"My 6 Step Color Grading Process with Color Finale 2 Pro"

I'm going to show you my 6-step color grading process when using color phenomena. But I don't have color phenomena, you say. Don't worry, the wonderful people over at color phenomena are giving away 2 copies of
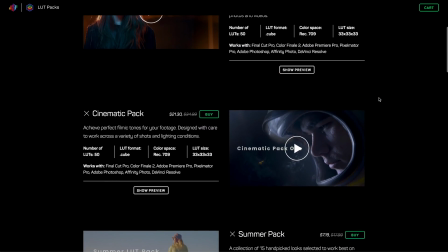16s
color phenomena 2 pro as well as their mega LUT bundle to 2 of you guys, so stick around.
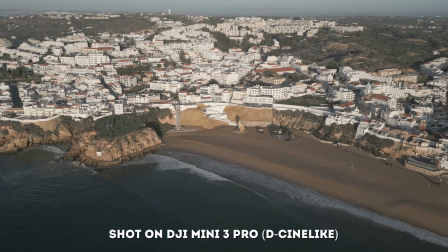22s
For this tutorial, we're going to use this mini 3 pro drone shot of Albufeira in Portugal,
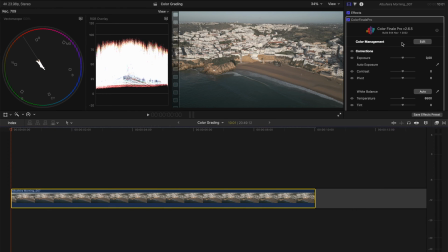28s
and I'm going to just drop color phenomena 2 pro onto the clip, and then I'm going to double click on the top of my inspector to make this window full screen.
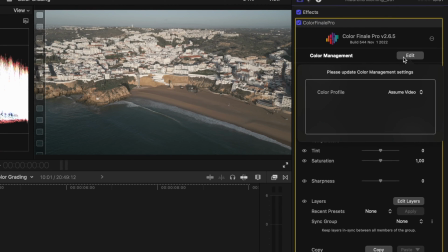36s
If you shot in log, you'd want to come over to your color management section here before you start and change this to assume log.
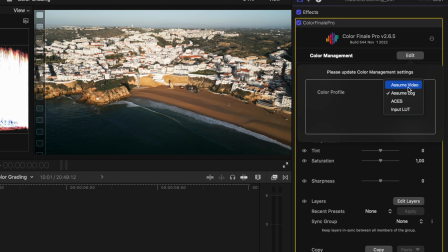42s
You'll see in this case it's a bit too contrasty, so I'm just going to go with assume video and do my grade from there.
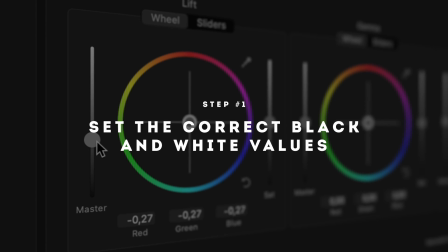49s
Now step 1 is to set the correct black and white values, and we're going to do that while watching our scopes.
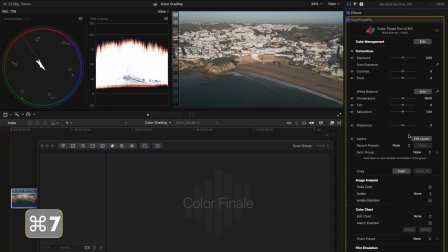55s
You can bring your scopes window up by using the shortcut command 7, and I'm going to open up my edit layers section and add a color wheels adjustment to this clip.
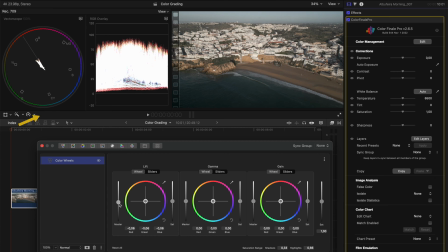63s
The first thing I'll do is take my shadows over here and I'll drop them so that they are just above 0 IRE on the waveform.
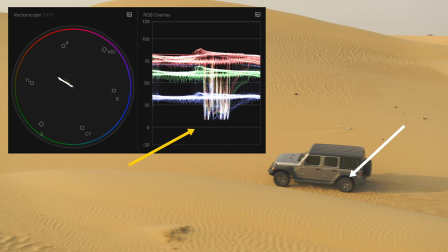70s
If you want some areas that are totally black in your scene,
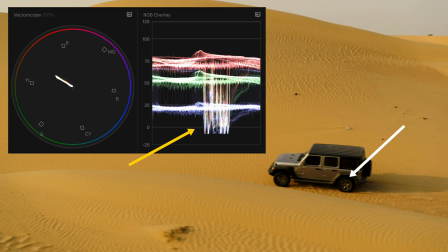73s
let's say you have a dark area underneath the tire of a car that you know would be true black,
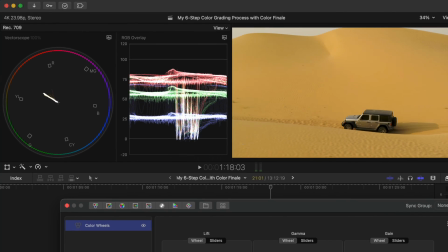79s
then you might want to crush this level just a little bit below 0.
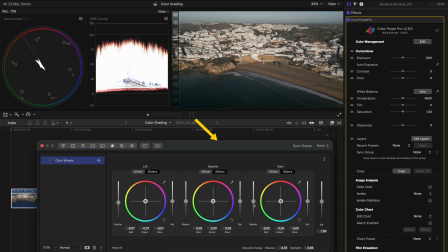83s
But for this shot, I'm going to stick it right above 0 and I'm going to adjust my highlights until they're just under 100. And because the shot was shot quite flat, I'm going to boost the saturation a little bit here just so we get a bit of color into this scene.
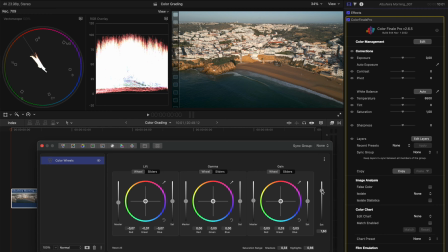96s
If you shot in a normal color profile, you might skip the saturation step. Now I like to stay organized, and this is what I love about color phenomena.
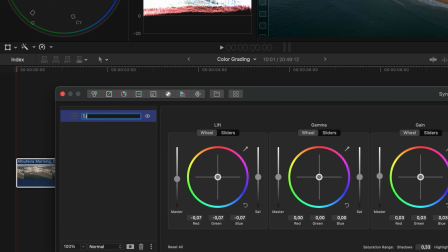103s
I can click on these layers and rename them. So I'll call this black, white values, and hit return to rename that layer.
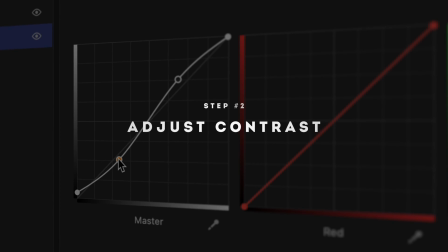110s
Now I can't do that with my different layers in Final Cut Pro. Step 2 is to adjust the contrast, and I like doing that with a curves adjustment.
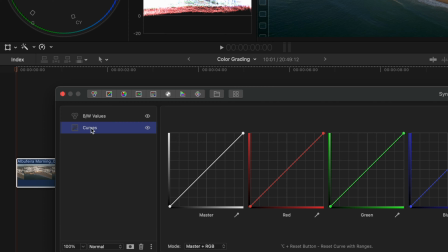118s
I'm going to drop this below this layer, and I'm going to rename this to contrast.
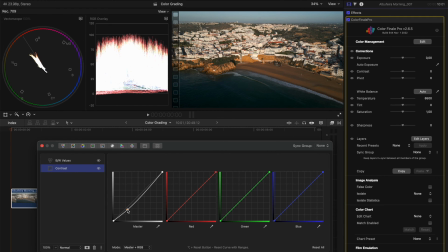123s
I'll create a simple S-curve to begin with here, just darkening some of these shadows, brightening some of the highlights,
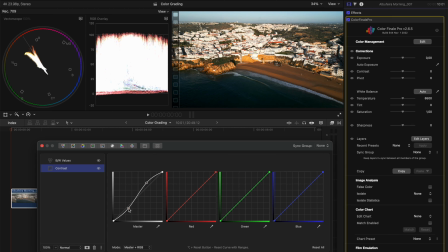130s
and I might just fiddle with this a little bit just to get a look that I'm happy with. Step 3 is to correct the white balance. Luckily in this scene we have a lot of white that we can use to accurately correct the white balance.
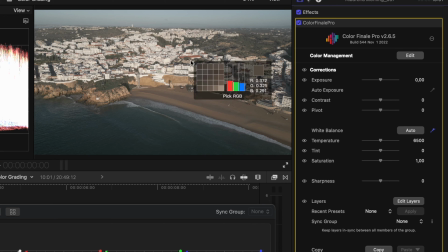143s
Color phenomena has a little color picker tool, so I'll select that and just select an area of true white.
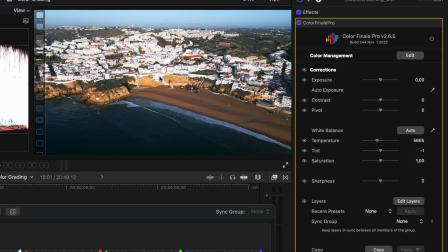149s
And now that's a balanced image, but this was shot early morning, so I know there was a little bit of that golden hour orange glow, so I can always come in here and just adjust the temperature a little bit just so we've got some of that orange back in the scene.
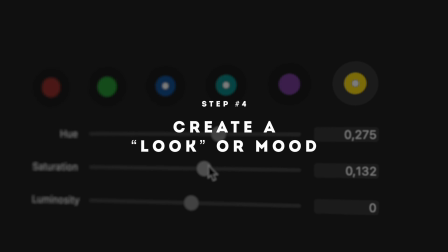162s
Step number 4 is to create a look or a mood, and now there are many ways to do it, but I'm going to show you my 2 favorite ways to do it.
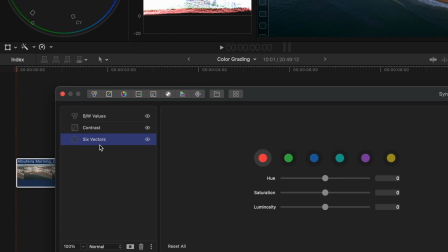169s
The first way is to use your 6 vectors adjustment layer, so I'm going to drop that down below and I'm going to call this look.
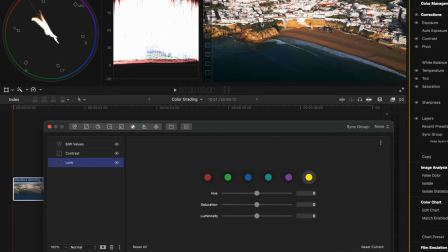178s
What I'm going to do in this case is select the yellow color, which you'll find on this beach, and I can adjust the hue.
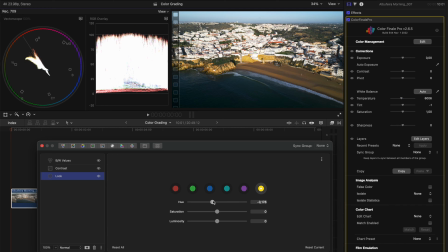185s
If I do it drastically, you can see what difference it's making here, but I'm going to kind of push it a little more towards an orange red color, and I might boost the saturation of that just a little bit. You can also play with the brightness if you'd like to darken those areas or brighten them up.
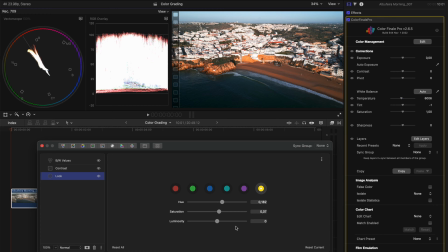199s
I think I'll just reset that because I like it where it is. Then in the blue areas here, I'm going to brighten them up slightly, and I'm going to change the hue to a more sort of aqua teal color, and I'll boost the saturation.
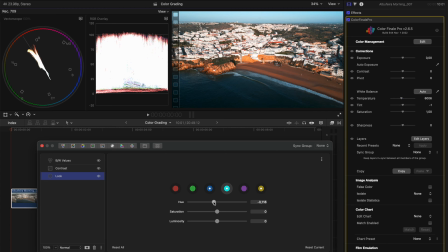213s
And under the aqua, I might just also go a little bit more towards blue, and I'll boost the saturation there as well.
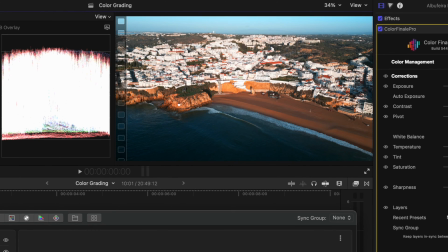220s
So if we take a quick look at the look we've created there, you'll see we've created a nice summery vibe in my opinion, and I think that looks really good.
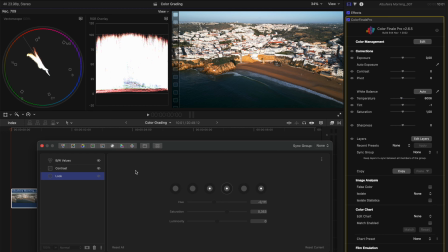228s
I'll turn this look layer off quickly to show you the second method, and that is to add a LUT.
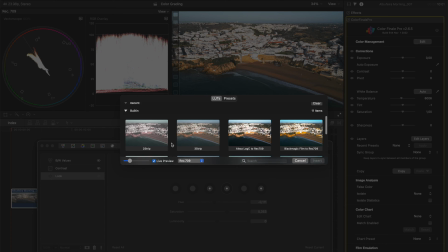233s
So I'll click over here to open up the LUTs preview, and there's a bunch of different LUTs that are built in that I can choose from,
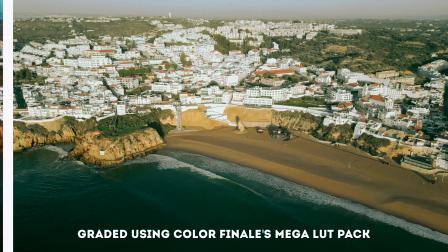239s
or you can use one of the many LUTs in color phenomena's mega LUT pack,
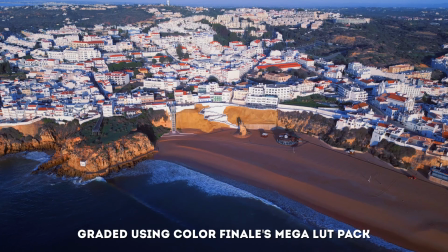243s
which is made up of 9 different LUT packs with some incredible LUTs.
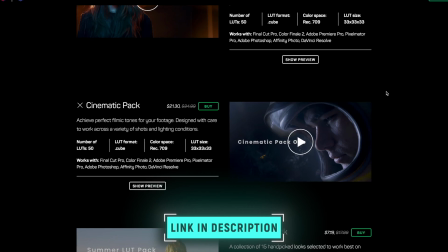247s
And not only do you stand a chance of winning that with color phenomena 2 pro, if you don't win, they're also on sale right now.
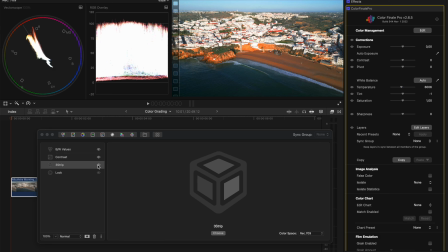253s
Let's pick any one of these LUTs, and you'll see we've created a look which is quite saturated in this one, but you can also go ahead and adjust the intensity slider of that LUT, so you can change how much of that LUT is being applied to the clip. Another thing I like to play with is the blend mode.
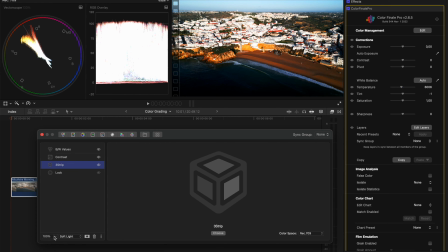268s
So I can go here and select a soft light blend mode, and then using the intensity slider, you can dial in how much of that look you want.
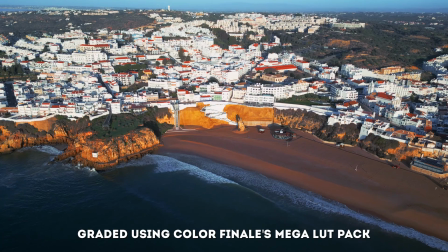276s
By playing around with different LUTs, different blend modes, and changing the intensity, you can get some really unique looks really quickly using LUTs. Let's say for the sake of this example though, we're happy with the look we created.
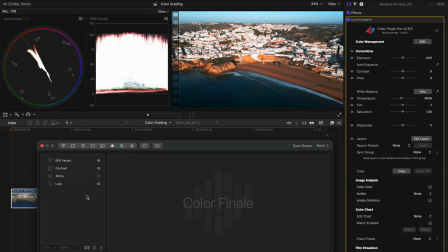288s
I'm going to turn that LUT off, but there are some additional things you can do to really make this image pop, and color phenomena makes these things really easy to do.
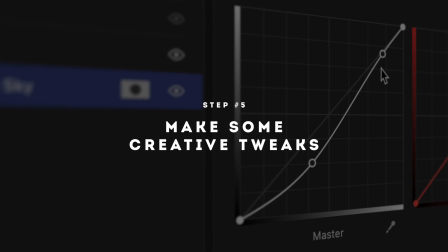296s
Step number 5 is to make some creative tweaks. Right now,
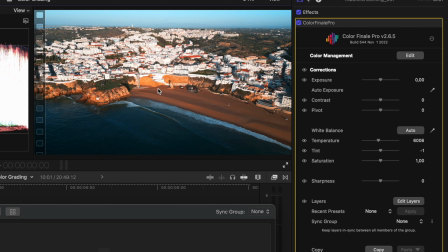299s
the sky is quite bright and my eye is sort of drawn upwards to the sky instead of focusing on this beach.
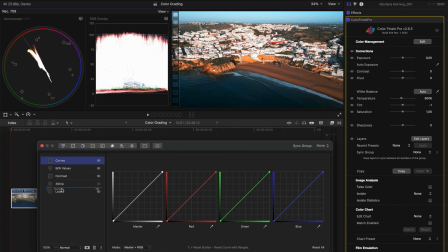305s
So what I'd like to do is just add a curves adjustment, which I'll drop right down below, and I'm going to label it darken sky.
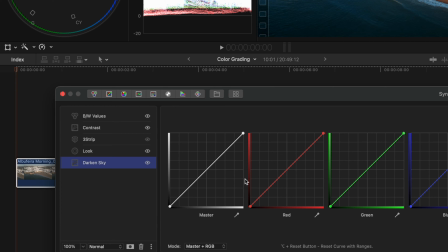313s
Now the changes I'm going to make here are going to affect the whole image, but that's just for now.
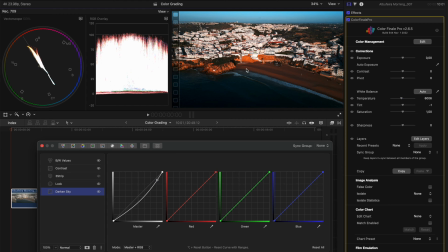318s
So let me drop the brightness here. Pay attention to the sky. That's what we're really grading here. And I'm going to just create a little bit of contrast here in the sky. It's a little dark, maybe something like that will do. Obviously the bottom part of the image looks horrible at the moment, but what we're going to do is add a mask to this layer.
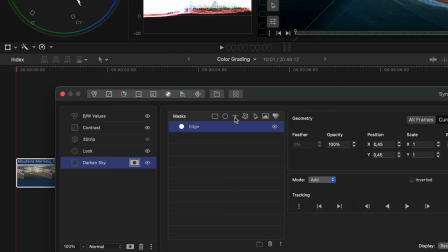338s
Now, if I click on the mask, I can add an edge mask. And what's really cool about this is I can go ahead and feather it out.
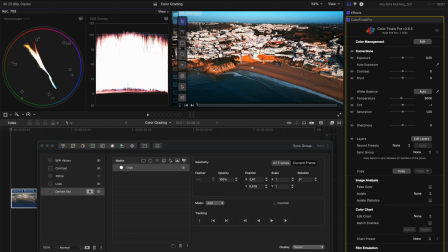345s
The further away I pull it from the center point, so I'm going to do a feathering, something like that, and just move this mask up into the sky.
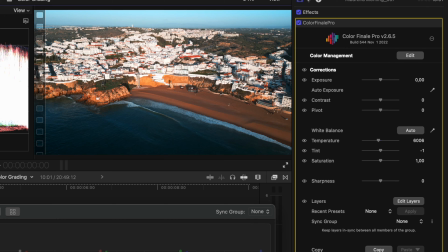352s
So at a quick glance, this is what that does. We just darken up that sky a little bit, drawing your eye more to the center of the frame.
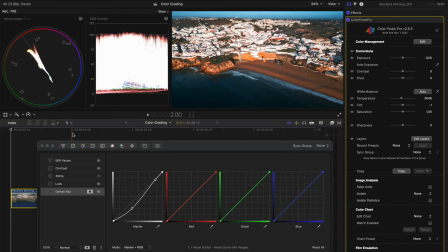360s
Now, if we scrub through the shot, you'll see that I actually tilted the camera down. So you start to lose the sky, which means that that mask needs to move.
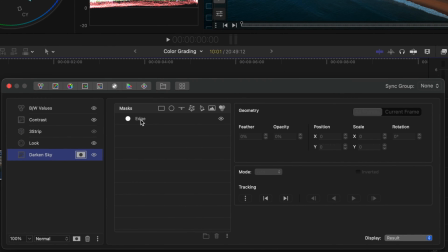369s
Luckily, Color Finale allows us to track that mask. With the mask selected, I can just track forwards.
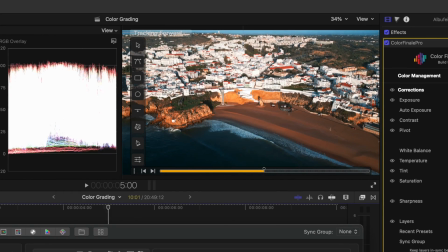375s
Notice how that mask is being tracked. And as the sky sort of moves out of the frame at the top of the frame, that mask follows that movement.
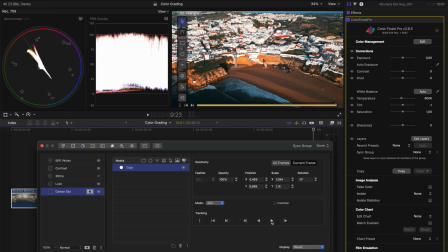382s
Perfect. And now we have a wonderfully tracked edge mask for the sky. Step number 6 is final adjustments.
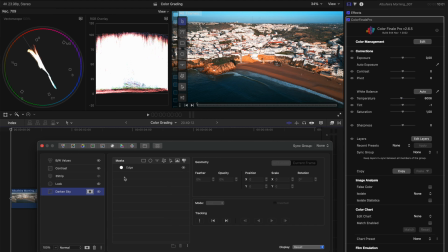388s
Now, if I have a person in the shot, this is the step where I would go ahead and make sure the skin tone is correct after all of these adjustments we've made. In this case, we don't have skin tone to worry about, but Color Finale makes correcting skin tones super easy.
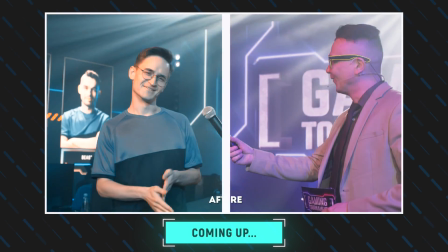402s
So stick around, because in the additional features section of this video, I'm going to break down how to correct the skin tones on a really difficult shot with a harsh color cast.
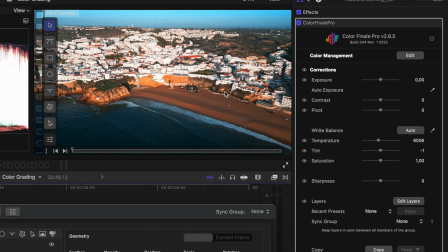411s
For this shot though, let's say I want to draw your eye more to this beach and I want to affect only this beach area over here.
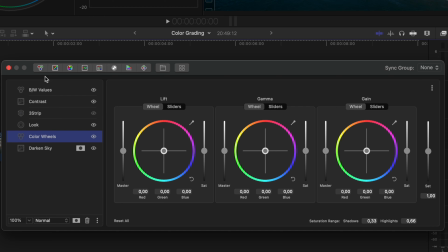418s
What I'm going to do is add another color wheels adjustment. I'll drop that down below.
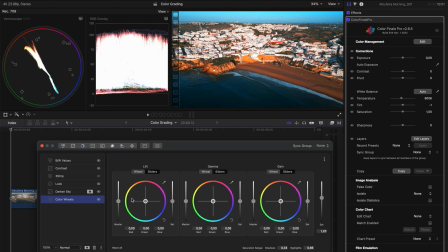422s
And in this case, I'm going to boost the saturation of the beach and I might just brighten it up slightly. You know, maybe something like that, pull down the shadows to keep that contrast.
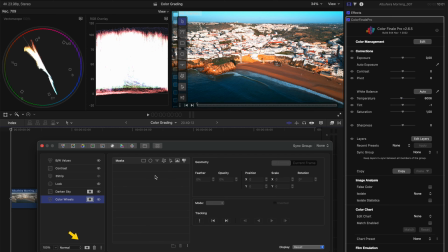432s
Again, I'm affecting the whole image here, but this time I'm going to use the pen tool to draw a mask around this area.
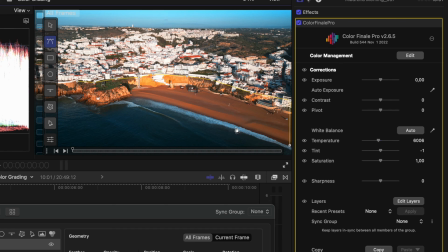439s
You can already see the effect it's starting to have as we draw this mask.
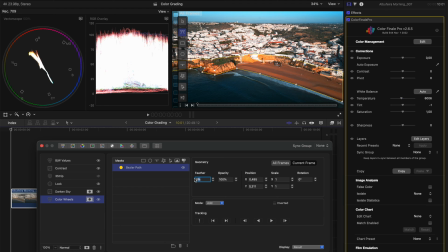443s
And I'm going to feather this mask, maybe let's say around 30%. And I'm going to track this mask like I did before.
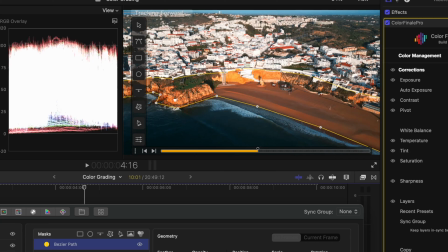451s
What I love about Color Finale 2 Pro's tracking is that you can track more complex shapes than you can with Final Cut Pro's tracking.
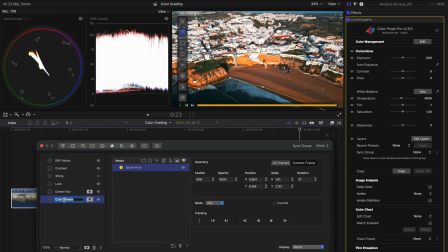459s
And for the sake of staying organized, I'm going to relabel this adjustment to beach.
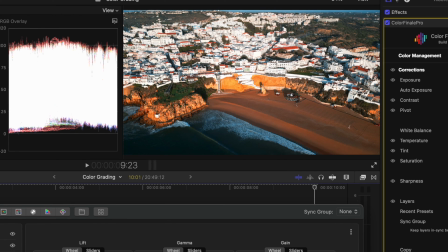463s
And if I turn that layer on and off, you can see the difference it makes. It just brightens up that beach and draws your eye more to the beach.
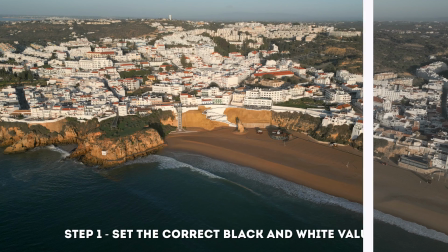470s
Let's summarize what we did here. We set the correct black and white values to start. Then we adjusted the contrast.
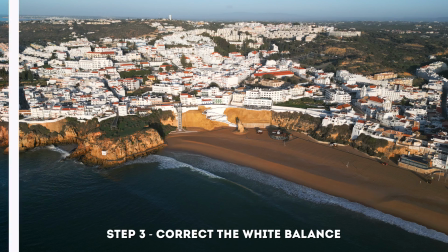477s
Then we corrected the white balance. And then we created a look or a mood for the shot.
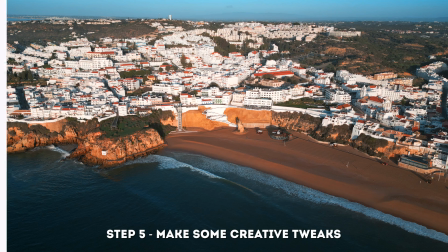481s
Then we made some creative tweaks to the sky. And finally, we made some final adjustments to the beach.
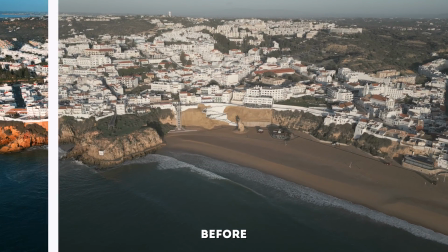487s
Here is the original shot. And here is the final shot.